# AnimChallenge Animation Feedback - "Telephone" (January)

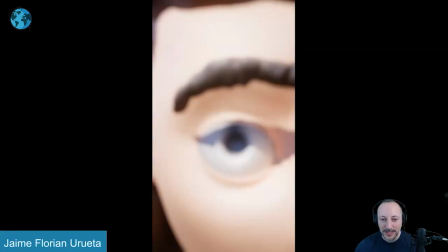[20:33]
They got some intersection right there. I know it's quick. You will never see it, but I would still go. The rest is really nicely presented here. The renders are really cool. And actually you just told me that it's done in Unreal.
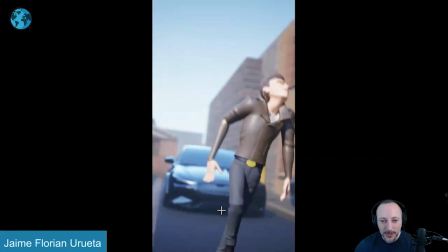[20:46]
So it's really neat. But if you spend that time already, you need to kind of just watch out for stuff like that.
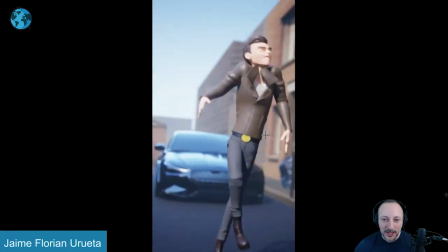[20:51]
I would also offset fingers to get a bit of a bit more,
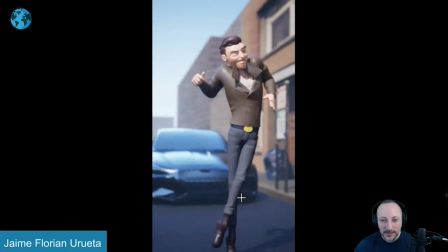[20:56]
not complex, just a bit more of an appealing change in the shapes or also angles. like this seems very default and
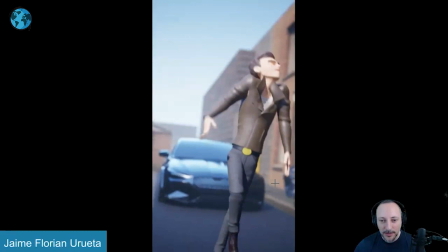[21:04]
just a bit not just not enough of a thought out pose there i'm also sorry i'm almost distracting myself
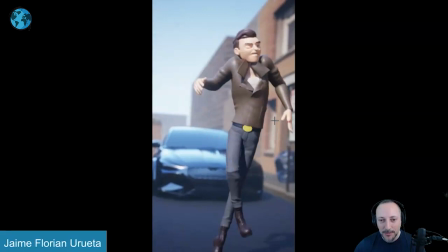[21:13]
it feels like you are fighting the frame it's like the hands cannot go out and give us enough of
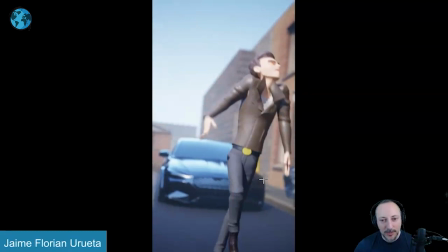[21:20]
an arc where it needs to stay in frame and then it comes in that's a bit odd i think i would loosen it up and give it a bit of a nicer a nicer
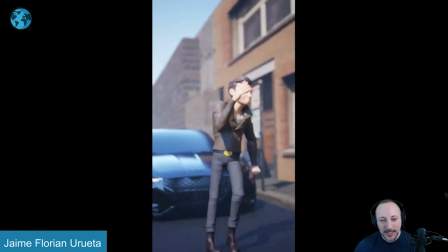[21:28]
arc versus what's what's there again fingers are just to me it's the basic thing even here thumb is still out but only these guys are curled in and it's also a bit and we have weight shifts and there's like the pelvis but it's like that can be just delayed a bit he steps
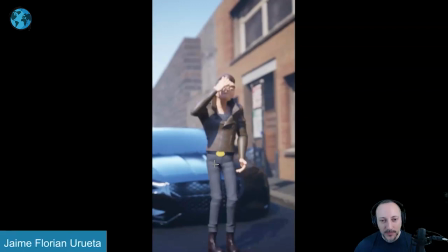[21:44]
on this but the weight is under that leg yeah i will keep the hips like this and then as he gets over then they shoot up a bit more
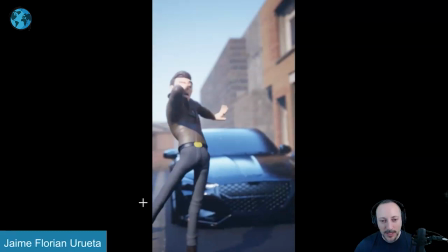[21:53]
and that's just okay i mean there's enough moving here that i can push off into that move over there but i wonder if that could just be a bit more bent with the leg to give us a bit
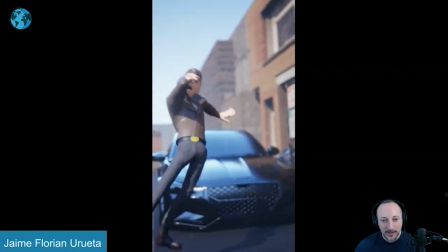[22:04]
of a nicer line so it's not so harsh in there yeah
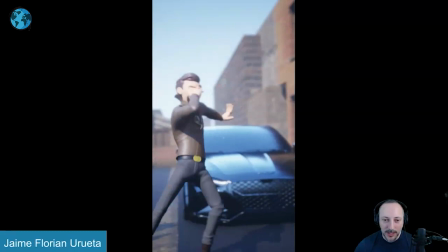[22:12]
and then even here the camera goes with the body there's some some funky camera body relationship stuff where i would
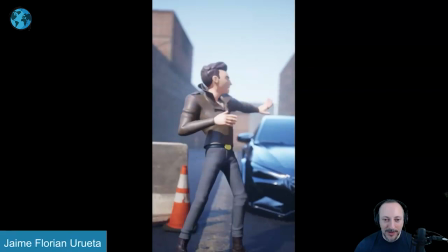[22:18]
overshoot and then keep the camera here the body goes forward and then delay that camera move by maybe five six frames
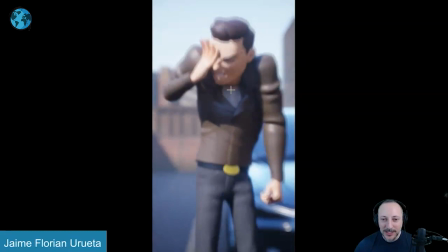[22:25]
and then it comes back to us but i do like the look this is again really nicely done with the renders and just the way it's framed. I just love this, like the idea of him going, but with that pain, again, I would give it a bit of a grouping of the fingers. I would tighten that fist and maybe, you know, just a bit more because you have so much tension,
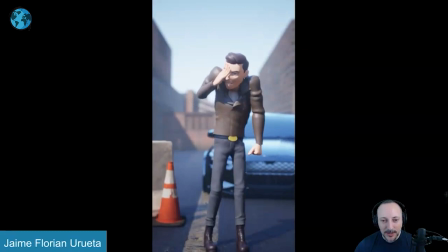[22:44]
like the shoulders are so high that I would keep doing this and really have a close, tight fist. I mean, I could see that going, like that with the fist. It doesn't have to be like a punching type or whatever fist that is, But I can see that,
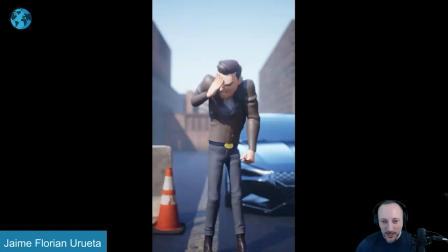[23:02]
but you could also get into like a tighter hand maybe just to get with a change in posing.
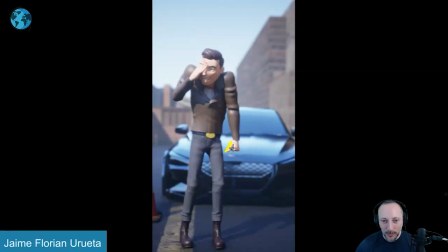[23:07]
Just this feels too soft and loose to me. There's something about this that could work.
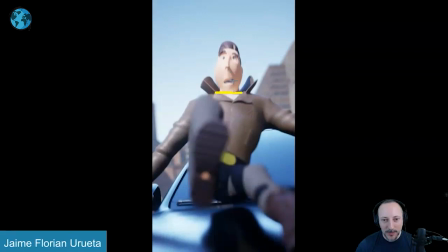[23:13]
Again, I love the end. I love the depth of field that we're still focused somewhat on this. It just has kind of a nice little toy look to it.
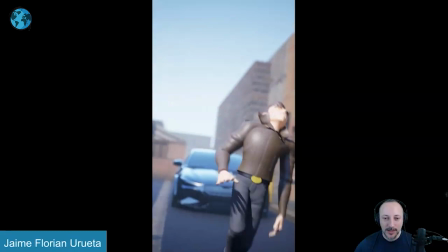[23:20]
But that's mostly that. To me, it was just kind of the mechanics are just a bit weird through there with the hips and the root.
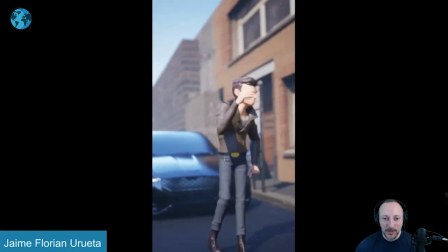[23:28]
just that and also probably i would ease in just a bit more not that it's super realistic
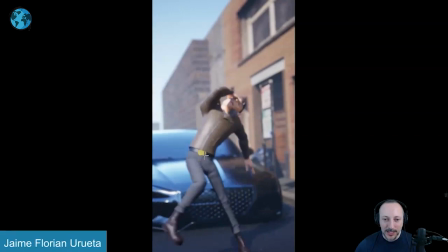[23:36]
but there's something about that it's a prolonged feeling of off balance where i would rotate that body a bit over and then when it goes over it just kind of stops very harshly i'll kind of
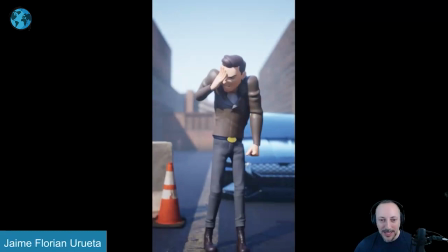[23:46]
overshoot a bit just soften that moment there so it's not super harsh because when you look at this there's still enough of a overshoot and keep
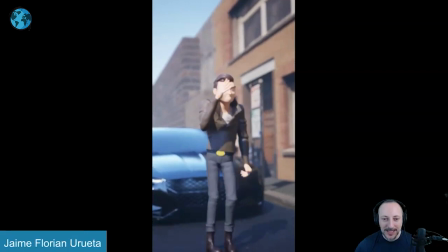[23:54]
alive in the body that it's not super stylized in terms of stops and goes so that's like this one right there just feels a bit harsh in its stop yeah
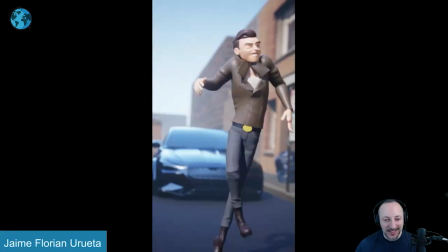[24:07]
and then this one is just gonna hurt a bit that pose but again idea is great i love what you're doing with this and i love that it's
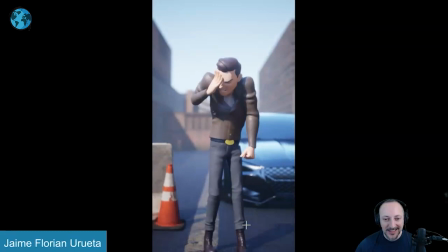[24:13]
the car that moves the uh the character forward else like it'll stop on the car watch how the car goes down right there